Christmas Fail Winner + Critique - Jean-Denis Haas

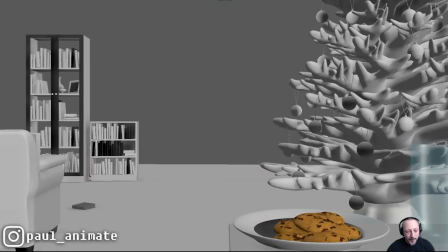[4:32]
Let me bring this back down. I would personally probably bring this up here. Now, because I mentioned that we should potentially spend more time, just even if it's 7-8 frames, something like that, where we see, oh, okay, color, cookies, that's important.
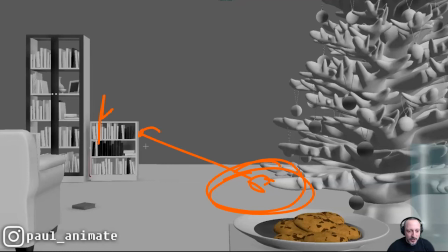[4:48]
Bam, this goes up. Oh, let me look up here. And that's a redirection, a new focus change for the audience. That would be one thing. Because even if you have enough time and leave it like that, what I'm noticing is that you have all of this.
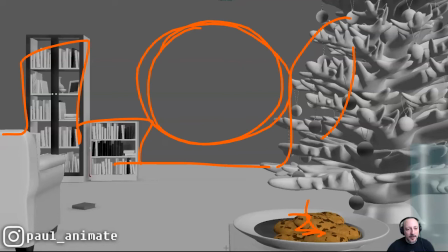[5:03]
And even though this has color, is so at the edge that I'm personally looking here. So when this starts right off the bat, I'm really more focused here. So again, not to labor that point, but it could be something where we want to introduce, this is the goal, this is at least an object of interest. and then we bring up that character over here.
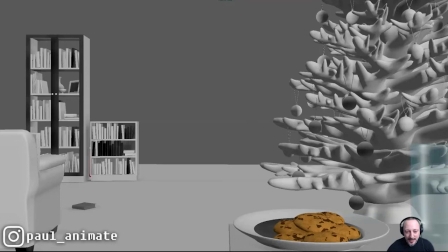[5:23]
So that could be something. Now, you might say, sure, you want to linger on the cookies. Where do you take the time? So this would be my second broader point in terms of timing. So let me just watch this again. You have,
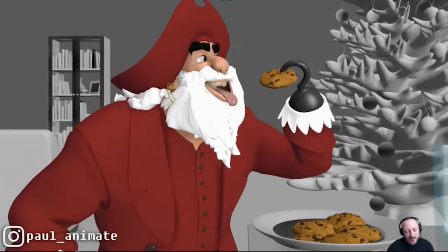[5:41]
going over there. That's good there. And then this.
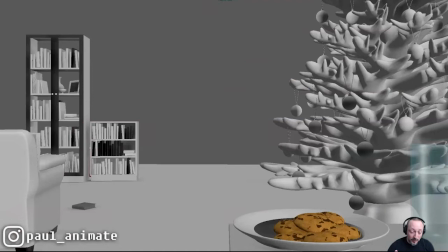[5:46]
So see, my thought is that everything is somewhat even. I wouldn't say that it's rhythmically really super even.
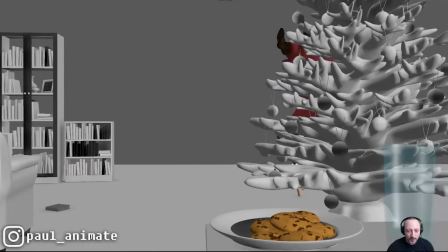[5:53]
So if you count it out, it could be
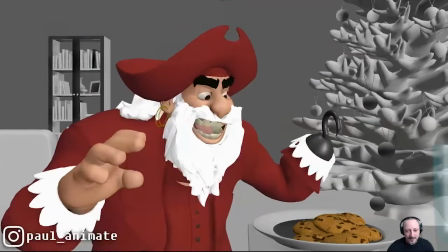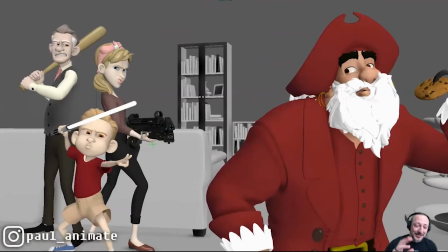[6:05]
1, 2, 3, 4, 5, 6, 7, 8, 9, 10, 11. See that? I mean, I'm horribly counting down somewhat seconds or whatever, some form of rhythm. But you saw that a lot of the beats somewhat fell on that bum, bum, bum.
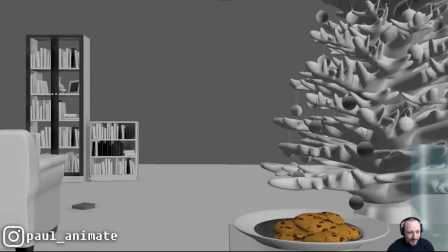[6:16]
And that was my main thing, is that I think we could tweak the timing a bit more. So I'm a big fan of this. And I'm going to talk about technical things a bit later, where I feel like this could be potentially a bit pushed in terms of the movements and arcs.
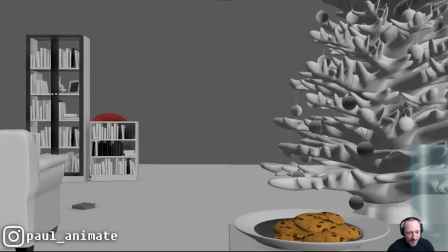[6:30]
I love that little wiggle on the hat, but I wonder if the character could come out a bit more from here. So instead of coming out, if you track the nose, he does this and stays. Maybe it could be something where it's something a bit more like that, where it comes a bit more screen left,
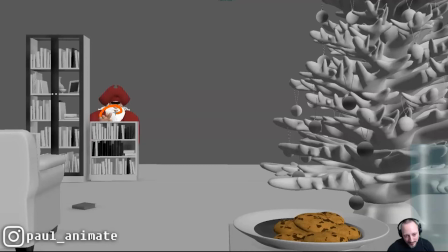[6:47]
just a tad, to then settle into something like this. That would also give the hat move a bit more of an arc and movement. And because it travels a bit, it will land a bit more sideways, and that will motivate the askew angle and the movement.
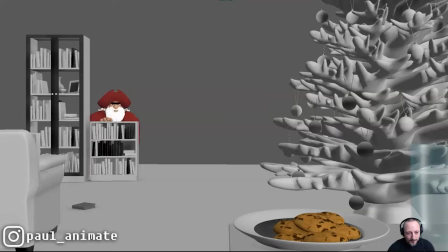[7:06]
But that's the technical stuff. I'm going to get into it later. So let's look at the overall timing. Like, I don't mind this. I like that. Hey, and go. That's pretty cool.
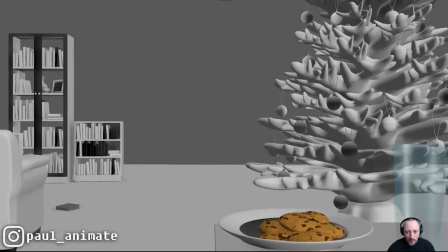[7:19]
But the moment we're there, I'm feeling okay, and comes out immediately.
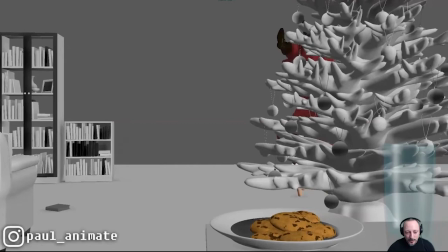[7:25]
I wish there would be something where we could linger on that also a bit more, where we go and then the audience wonders. You mean, but what you also have is you have a camera pan, and the pan doesn't stop and the character already comes out.
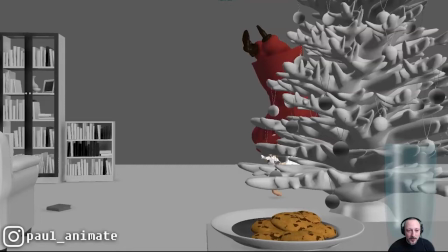[7:40]
So there's no moment of something happening, pause. And as the audience, you go, nothing's moving. What's going to happen? And right when you have that imagined leaning in of what's going to happen, then the character comes in and travels over.
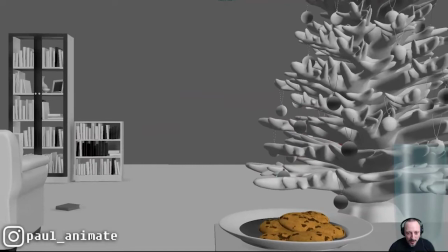[7:53]
So I feel like we could milk that anticipation a bit more. And this could be something of camera traveling a bit more actively and stopping and giving us a couple frames.
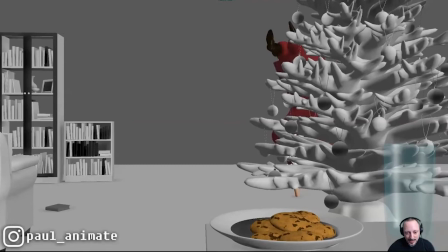[8:02]
Again, 5, 6, 7, maybe 10 frames even of, this might be a bit long, but maybe 7 frames of nothing happening and also no movement.
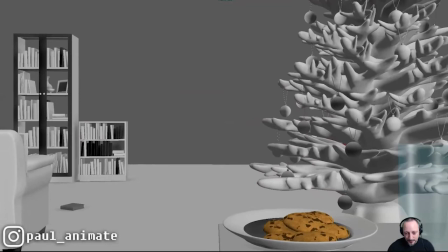[8:09]
And then the character comes out. I'm also wondering, character rolls in here.
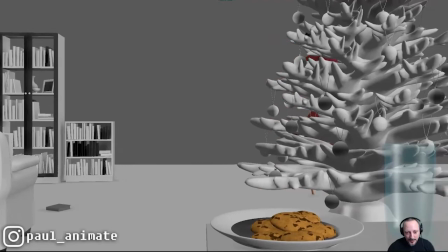[8:17]
I'm also hoping as a strong word, but it would be fun if that the character gets into this.
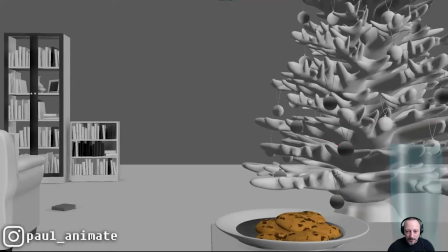[8:24]
The audience's eyes here, right? This is where we left off. And super picky would be awesome if those ornaments would shake. This is way too much work. I'm going to throw out some really ridiculous things that you can ignore to no end. But it's only because I like animating stuff like that.